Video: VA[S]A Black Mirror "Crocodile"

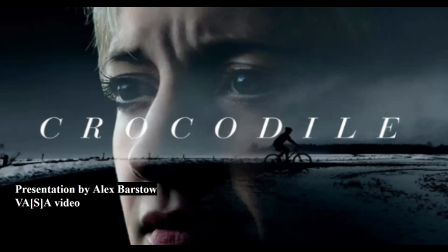Hello, my name is Alex Barstow. This is my video presentation for the VASA project, and I decided to do the episode Crocodile from the Black Mirror TV show on Netflix.
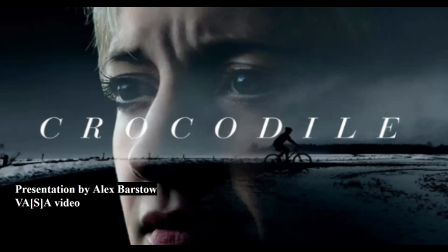Um, in this episode, I'm going to be going over how camera position and shots plus coloring within a scene can really portray how a character can go down a slippery slope like this character has. Her name is Mia, played by Andrea Riseborough,
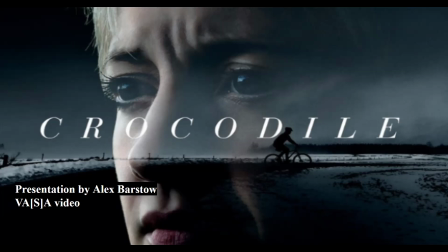and how this slippery slope has caused her character to go from a innocent person to someone who just essentially goes on a murder spree.
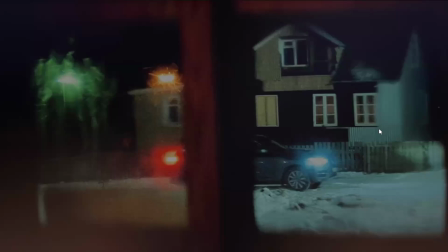Let's see. The first kind of shot I wanted to talk about was this establishing shot, which shows her car pulling up to her destination, of which she is trying to kill someone that may know too much about her and her other murders that have happened.
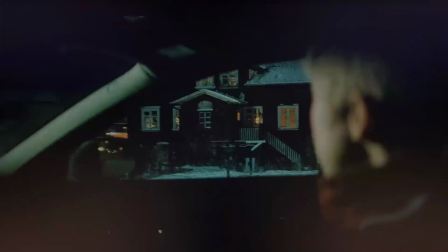And this one is another shot where it just kind of focuses in on her main target, which is in the house. And it kind of puts a bit of a blur on Mia herself while she's looking at her intended target.
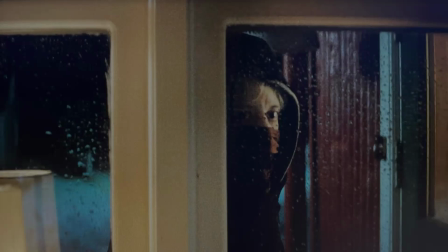In this shot, it's shown kind of what Mia is wearing, where she's wearing all black with red little cover around her face. This is a good example of how the coloring of her clothing kind of represents what she has become in the sense at this point in the episode,
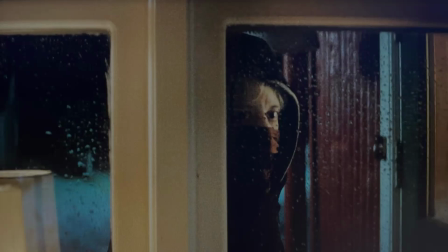which to kind of explain a little bit more on that, throughout the entirety of the episode, she's normally seen wearing very bright, light colored clothing, like she's seen wearing white quite a bit for the most part, and even from the beginning of the episode,
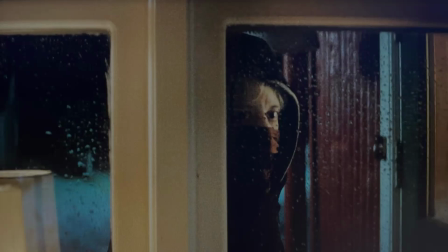she has brown hair, but then once it goes a few years into the future a little bit, she has blonde hair. And I think that's her trying to really prove that she's been innocent and block everything that she's done out of her mind, um, which has not been very successful.
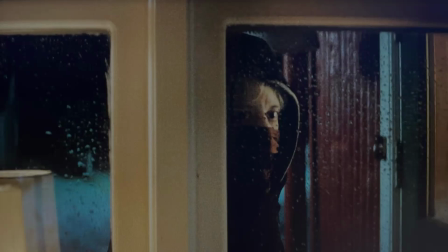So yeah, the dark clothing just kind of represents that she's kind of embraced the darker side of the path that she's going down.
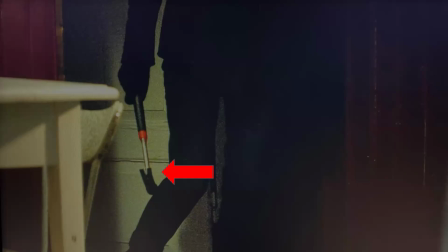This next shot is kind of um, it's a little bit of a medium close-up shot of like her legs and torso, but the point of this shot is not necessarily about Mia, but more so about what she has brought with her to commit this horrible violent act,
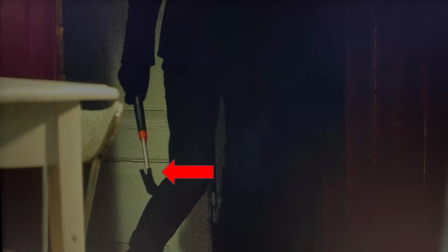which in this case is a hammer, which yeah.
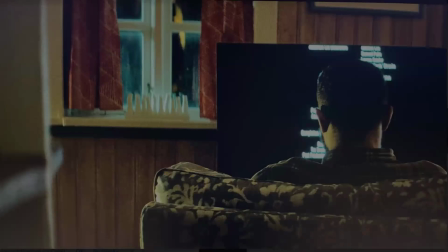Um, this one is also important because it finally shows who she is going to be targeting in this instance. It is this man who lives in the house who he might know a little bit too much about what uh
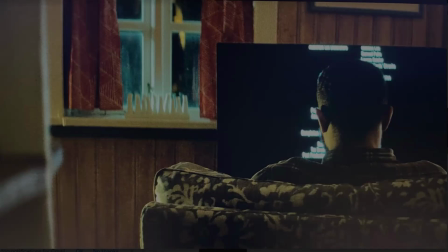Mia has done like previously within the episode. And establishing this shot just kind of shows that he is vulnerable. He does not know that Mia is in the house right now. And it kind of it really gives a sense of Mia has the upper ground right now.
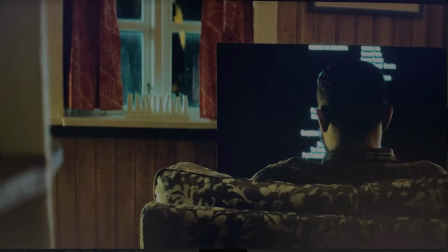And how far is she willing to go? Is she going to kill this man while he doesn't even realize that she's there so that she doesn't have to look him in the face or what?
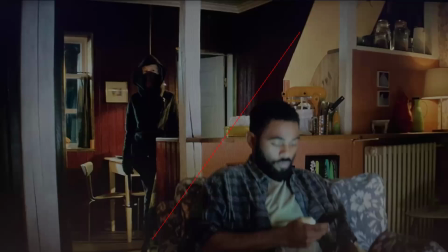This is arguably like the most important shot from this scene, I think, because it both establishes like certain factors with camera position and color. Because in terms of camera position, it has me on the left who is standing up, and the man is on the right sitting down in his chair.
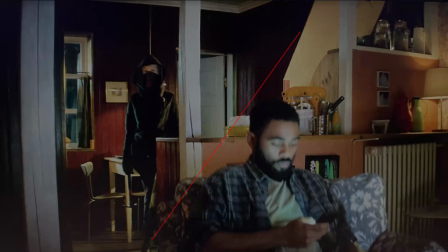Mia is standing up, kind of showing that she is in control of the situation while he's sitting down, kind of like a foreshadowing of what's to come.
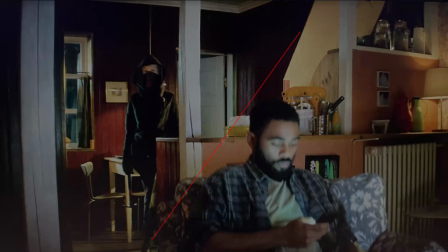But on top of that, with the color, Mia's side, on the left side of the frame, the walls are painted a very blood red to kind of indicate again that she has gone down this very dark, murderous path within her character, while his side on the right has a much brighter tone with the white and the very light orange.
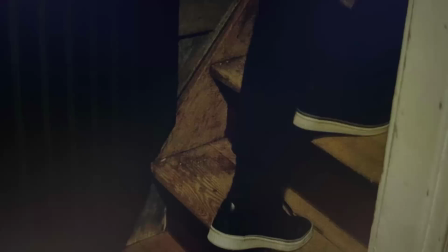This next one, it shows just kind of a tilted downward angle shot of Mia's shoes as she's going up the stairs because the man has left the room and gone upstairs.
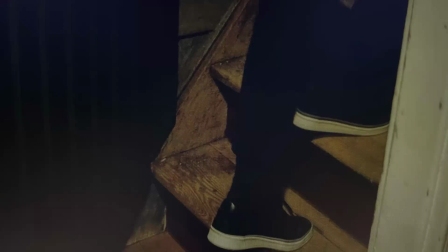She, at this point, hears him taking a bath. She's going up to investigate. This is kind of an important shot.
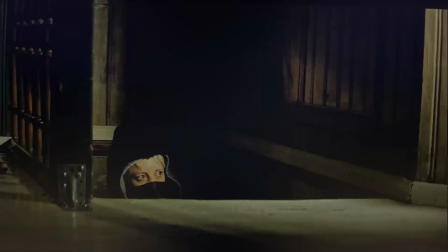It's a foot level shot that shows Mia is starting to emerge from the stairs. But what's really important about this is that she is coming up from like they've put her in a very shaded, dark area coming up. And I think that's kind of to um,
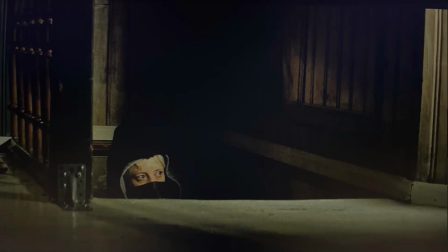present the idea that maybe she is a monster coming from the dark, or almost like a demon coming to commit this horrible crime that she's about to do.
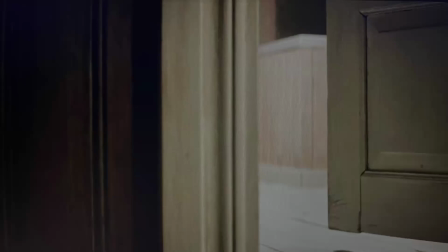And then it leads into her having a POV shot of like from Mia's perspective, where she's looking into the bathroom to see where the man is. Which then she starts to creep in.
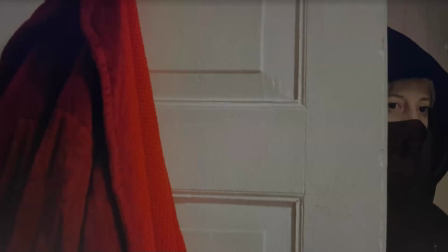Which on this one she is on the right side of the frame, just kind of making her way to the man.
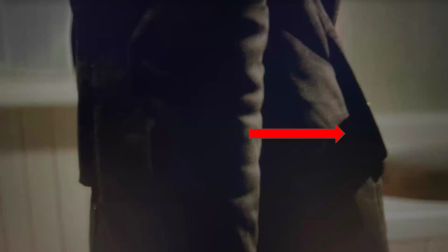And then this is another like torso close-up shot. And the arrow in this is kind of pointing to her phone. And it only shows you her phone for about a second, trying to hint to the audience really quick that her phone is about to go off and give away her position,
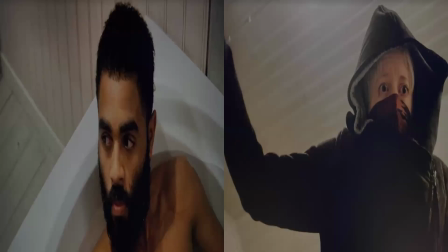which then alerts the man. He looks over, which when he looks over, there's a tilted angle downward shot of him, maybe in the POV of Mia. Well, then it cuts back to Mia about to swing her hammer, and it's almost as if it's in his point of view this time.
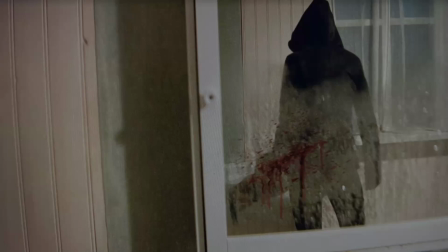With all this being said, uh, this shot is important because it reflects literally from the mirror, and it has blood on the mirror showing that the man has been killed and that Mia has officially gone through with the act that she wanted to,
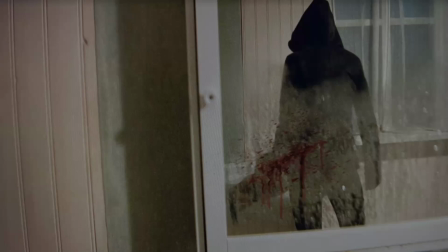and just trying to cover up her reputation from from a very good career and life that she held.
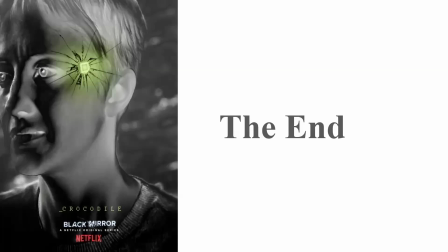And that's the end of this presentation. All of these shots and positions just kind of show that she is willing to go as far as to strike an innocent, vulnerable man, and the colors of it as well show that she has become a murderer.